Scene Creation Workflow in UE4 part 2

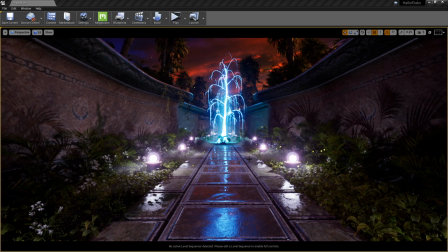0:06 Hey guys, this is Jonathan at Quixel. I'm your friendly local community manager, support lead, and as I mentioned last time, I'm also an artist.
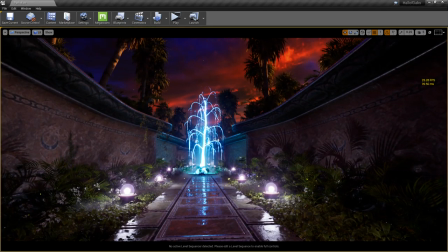0:15 And today I'm going to be taking you through part two of developing a scene in Unreal 4.
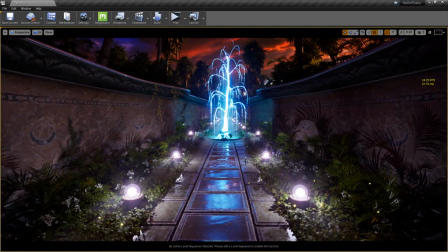0:22 Now, this is targeted towards people of varying skill groups. I don't expect this to be the most beginner friendly, but it's also not going to be something that I'll try to skip over. So if you guys have questions, as always, you're always welcome to ask. I will do what I can to get you on air.
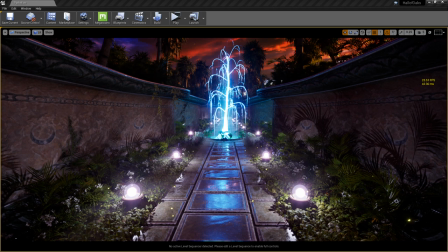0:37 It's a very hectic show. I have to put a lot of things into 60 minutes, so I'll do what I can. So, as always, if you guys have questions, don't hesitate to ask. But, that being said, part two.
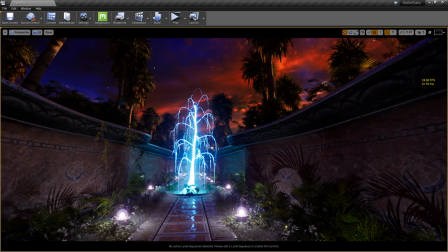0:51 So, when we last left off, after we had a break with Jack McKelvey's wonderful Halo Blood Gulch scene,
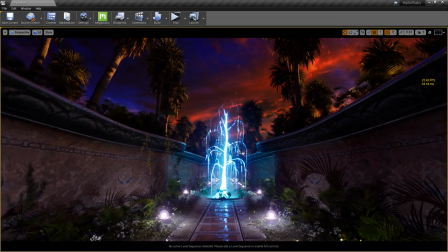0:58 we took a little break after that and then came back to this.
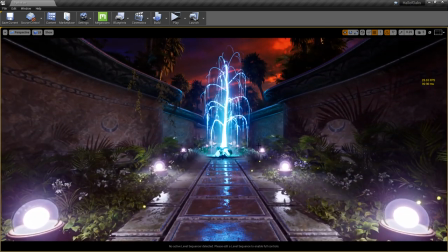1:00 And I would like to say that I've been able to get enough done to it to feel really confident in showing it off,
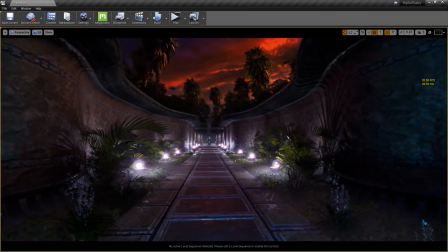1:07 but it's been super busy lately for me, especially with the news that some of you may not know that we joined forces with Epic Games.
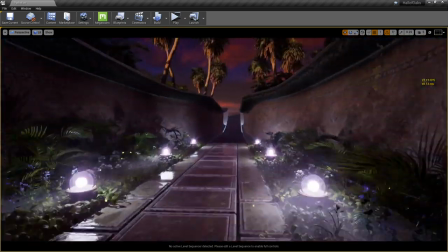1:15 So everything you're seeing in here currently, all these textures and materials, this is all free to use if you work with Unreal Engine.
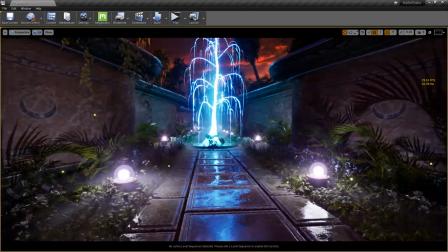1:22 So keep that in mind. If you guys would like to get started, there is no better time than now.
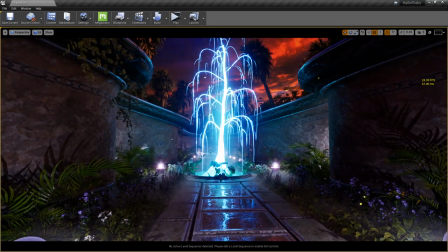1:27 You can easily get set up with an Unreal Engine license.
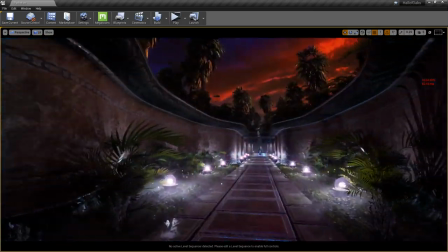1:31 Go into the Megascans library and grab anything that you want to make your own dreams come to life.
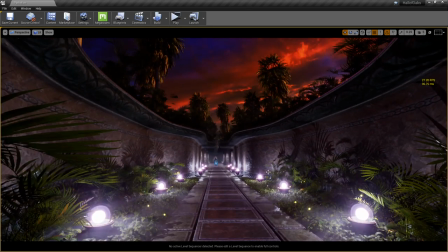1:37 So no longer is it really like relegated only to the AAA studios. The power is now in your hands.
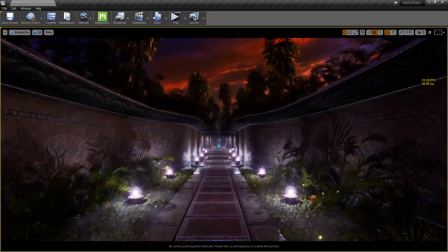1:44 So last time we left off, I had a bunch of oak trees up here.
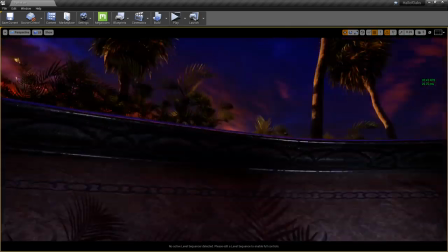1:48 I went into Speed Tree over the weekend and busted out some sable palms.
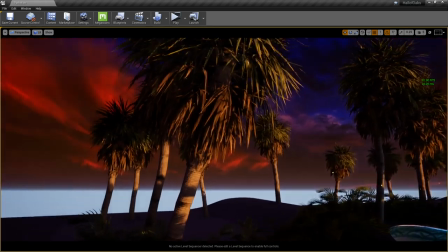1:54 Now these actually use the scans that everybody else who uses the Megascans library has access to.
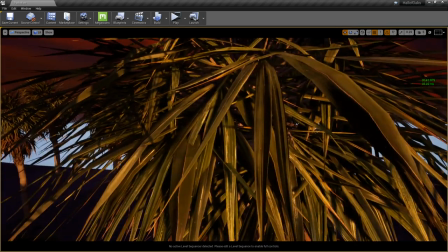2:00 And this was fun. Setting each one of these little leaf cards up.
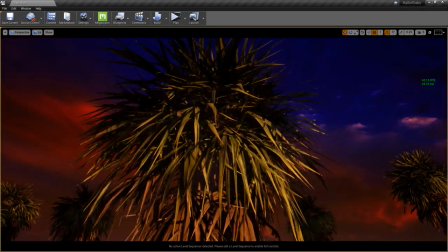2:03 Of course, you can't really see it too well the way it's been developed, but yeah, I mean, it's fun.
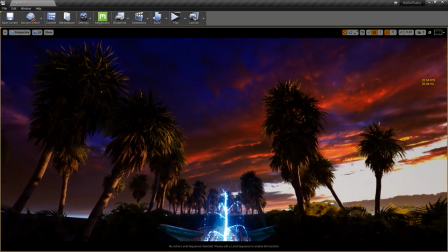2:09 I mean, I love coming in here and making these trees that bring the scene to life and really ground it.
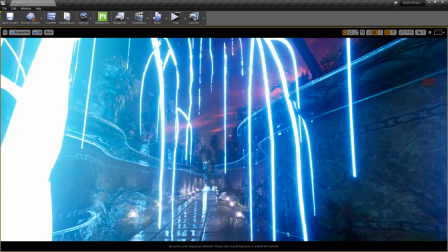2:14 If you've seen me on Reddit when I'm chatting on the Unreal Engine subforum, you'll see, or subreddit rather,
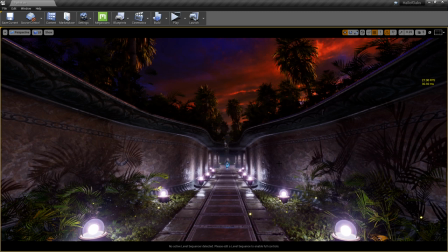2:20 you'll see me talking to people and mentioning that trees are one of the best ways to ground a scene in reality.
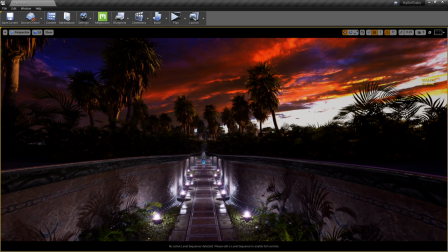2:26 It's one of the things that tells humans that there is a scaled object that you can relate to as a person,
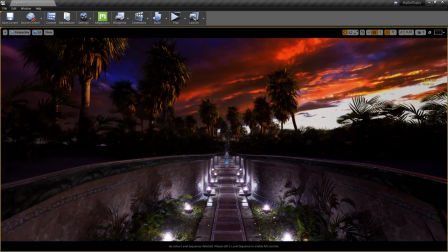2:32 that you can actually see that the scene has a certain amount of depth and a certain amount of world scale. And without these trees here, it really doesn't sell the illusion to me.
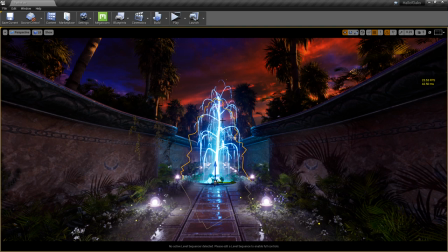2:41 Now with this giant ice tree in the center, you have some of that, but I feel with these on top,
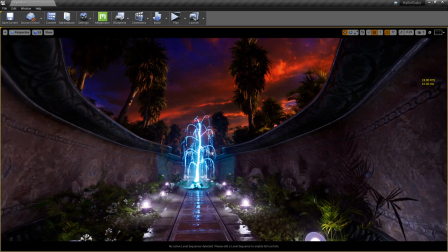2:45 it really helps you realize that you're in the middle of the scrubland with this kind of hidden underground temple bunker area.
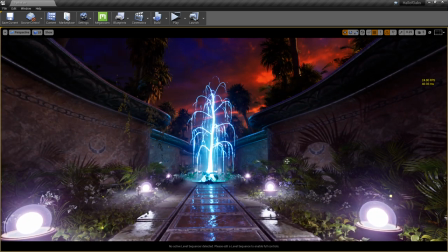2:53 So it's, to me, like, getting these trees in there was such a huge part of the scene,
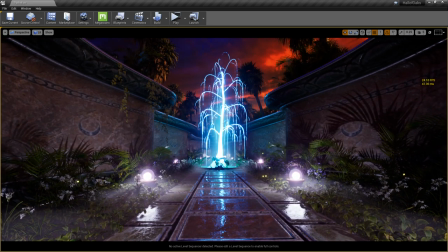2:59 and if I wanted to keep the original look of the scene, which I'll bring up momentarily, I needed to have sable palms in there, because that's what I originally made when I first made the scene. So let me unlock my Puref scene, and I will pull it over and show you guys. So for those of you who missed last week's stream, this is what I'm currently rebuilding.
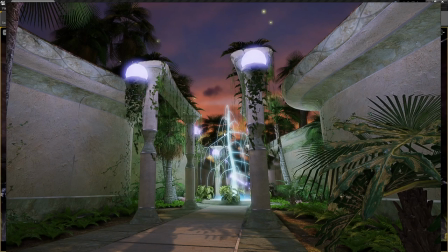3:18 This was my college capstone project from 2011. I spent the better part of a year working on this.
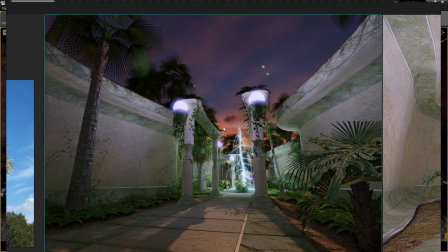3:24 It had animations, it had like a little cheesy fly-through video, you know, a full character rigged for animation and everything.
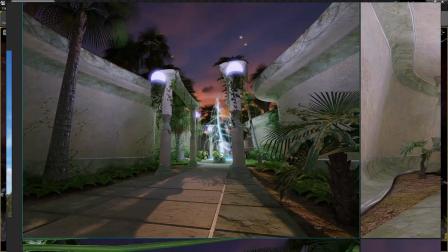3:32 But good lord, does it look bad compared to what I'm doing now.
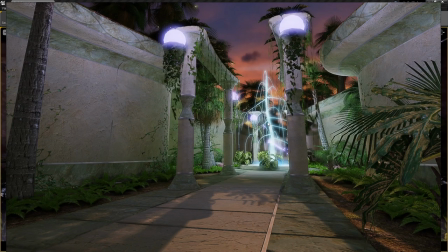3:36 And again, the reason why I chose to do this project specifically, especially now that, you know, we've come full circle where I'm able to like take the same techniques that I used in 2011, where I took pictures of things and made a crude photogrammetry scan and then turned those into textures using Endu,
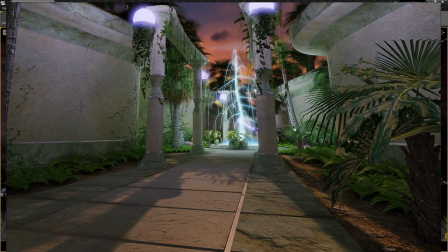3:55 I can now just go into our scan library and have the same effect without having to do all that manual work.
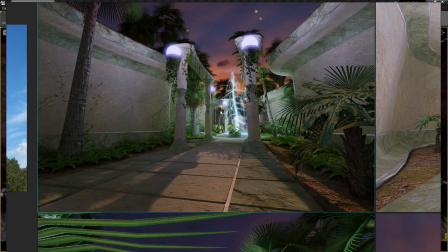4:00 So the end result is the same. I'm still making these assets in a lot of ways. I'm still working with them. I'm just not spending the time photographing them myself and cutting them out.
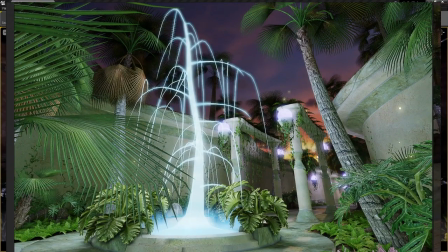4:08 So ultimately, the work is getting done. It's just getting done in a different way. So as you can see, it's been through some major revisions.